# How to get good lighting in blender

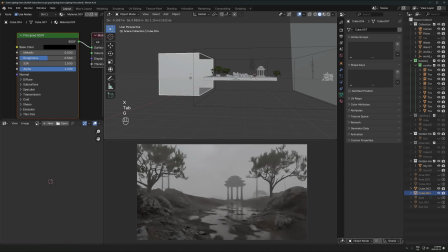[24:43]
You kind of delete this face, and then you can just put this box even more like over this
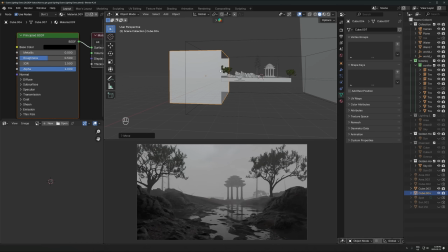[24:51]
foreground area that you're trying to capture. And that'll really make the lighting just more dramatic overall, even though it's just a basic background.
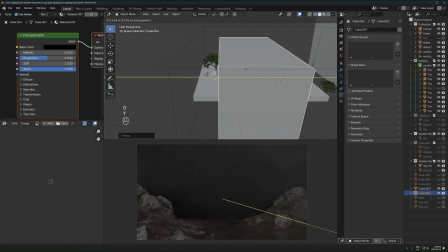[24:59]
So that can be really, really fun to do. Obviously, you don't have this visible in the camera.
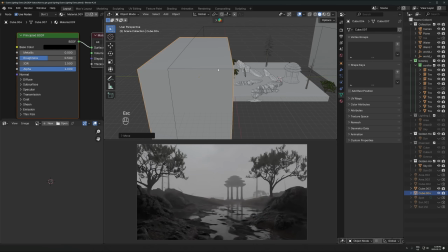[25:04]
Don't go too extreme with it. It just looks bad too extreme, but like a little bit of that looks really nice, I think.
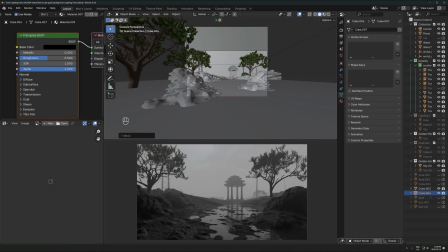[25:09]
So it's just about controlling where the light is going to end up and not having it show up in like every single area.
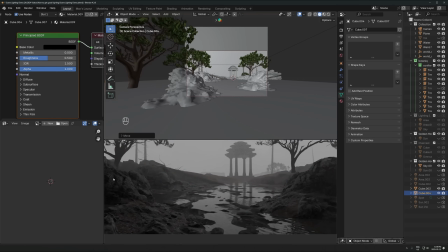[25:15]
Doing this is creating some nice kind of, we're actually getting some nice shadows and like interesting, just interesting details on there from that kind of big box thing that we're doing there.
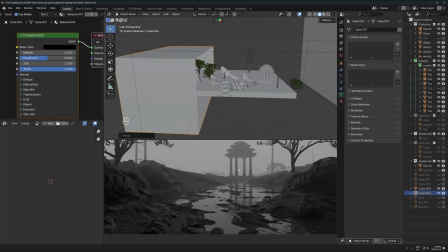[25:26]
So this is just a cool technique you can do sometimes when you're doing an overcast render or even a sunny render.
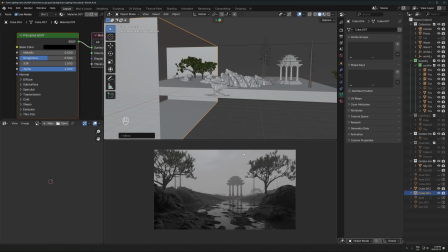[25:34]
You can do this too. Again, you can mix and match these techniques, but this works particularly well for here. And that's just going to help, control things a lot more. Like, you can see the difference there and how much better it makes it look if you just have something blocking the light in the immediate foreground there.
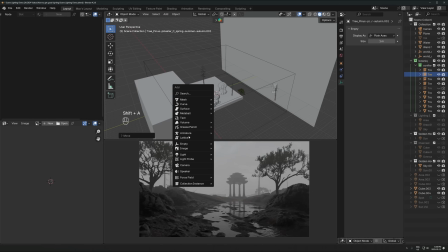[25:51]
And then you can be a little bit more controlled as well with like, you can add an area light in here,
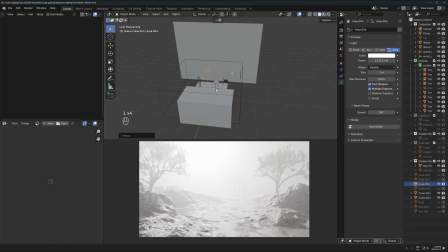[25:56]
make it like fairly strong, not that strong.
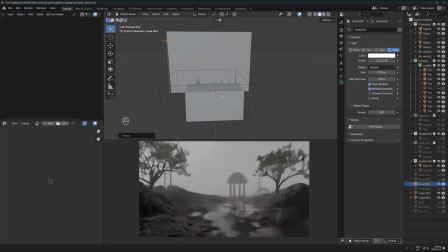[26:00]
Just take one digit out there, make it big, and then kind of have this coming from wherever.
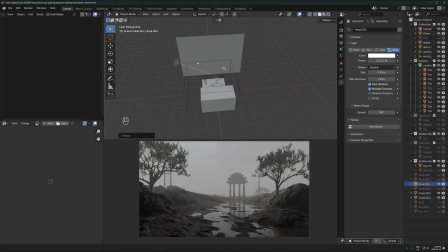[26:06]
You can have like a little bit of directional lighting if you want, or not. Really just depends on the look and mood you want to go for.
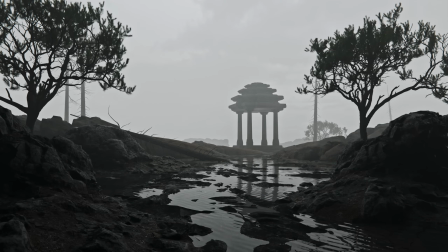[26:13]
One thing I'd recommend also is just use reference images.
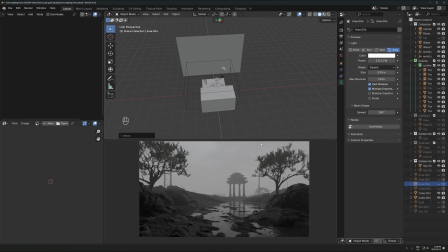[26:18]
So don't just try and wing it on your memory, like I'm literally doing in this video. I actually don't recommend you do that. I recommend if you want to go for a moody overcast render, go online and look at a bunch of pictures of like moody overcast scenes, photographs, shots from movies, drawings, whatever, renders, doesn't matter.
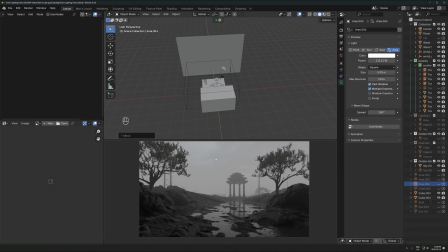[26:37]
And look at the techniques that they're doing to manage the light and find some images you like and try and base it a little bit closer to that rather than just like going off memory is what I'd recommend. Same thing for like if you're going for a sunny day, find pictures of a sunny day and look at some of the techniques and use that for inspiration.
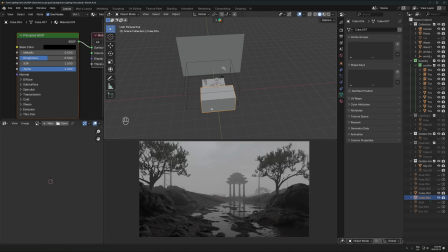[26:53]
And that'll really help you just get much better lighting setups. Okay, so I think that's it for the examples. For environments, there's a bunch more lighting setups we can do. There's interior lighting setups, there's like cyberpunk neon lighting setups. There's a whole bunch of different things you can do, but hopefully this gives you just a general
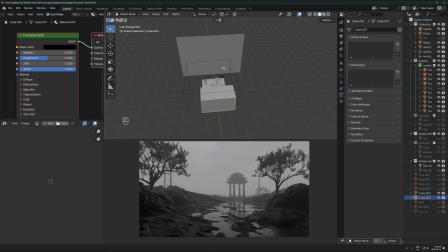[27:11]
introduction or just a general overview of how you can take a really basic scene and make it look nice in a bunch of different ways. And just, some techniques to manage all that for like outdoor basic environment lighting. So don't feel restricted to any of the examples I showed here. You can do like any type of lighting you can do in Blender.
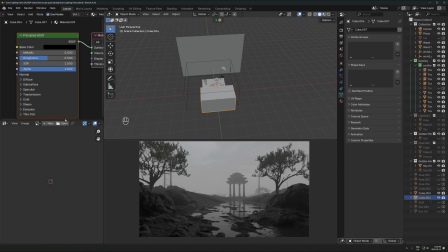[27:29]
You just have to know how to do it. And so don't feel like you have to follow this very strictly or anything like that. These are just, I meant to show you just cool examples here of stuff you can try out if you want. And so I might do a part 2 or more like advanced section on this.
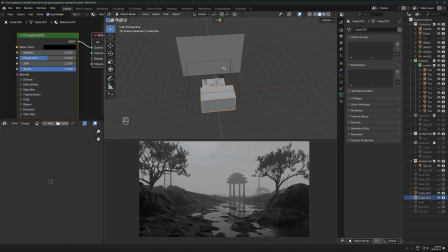[27:45]
If I should do that, maybe, I don't know, leave a comment or something letting me know. But yeah, that's it for this one. Thanks for watching and see ya.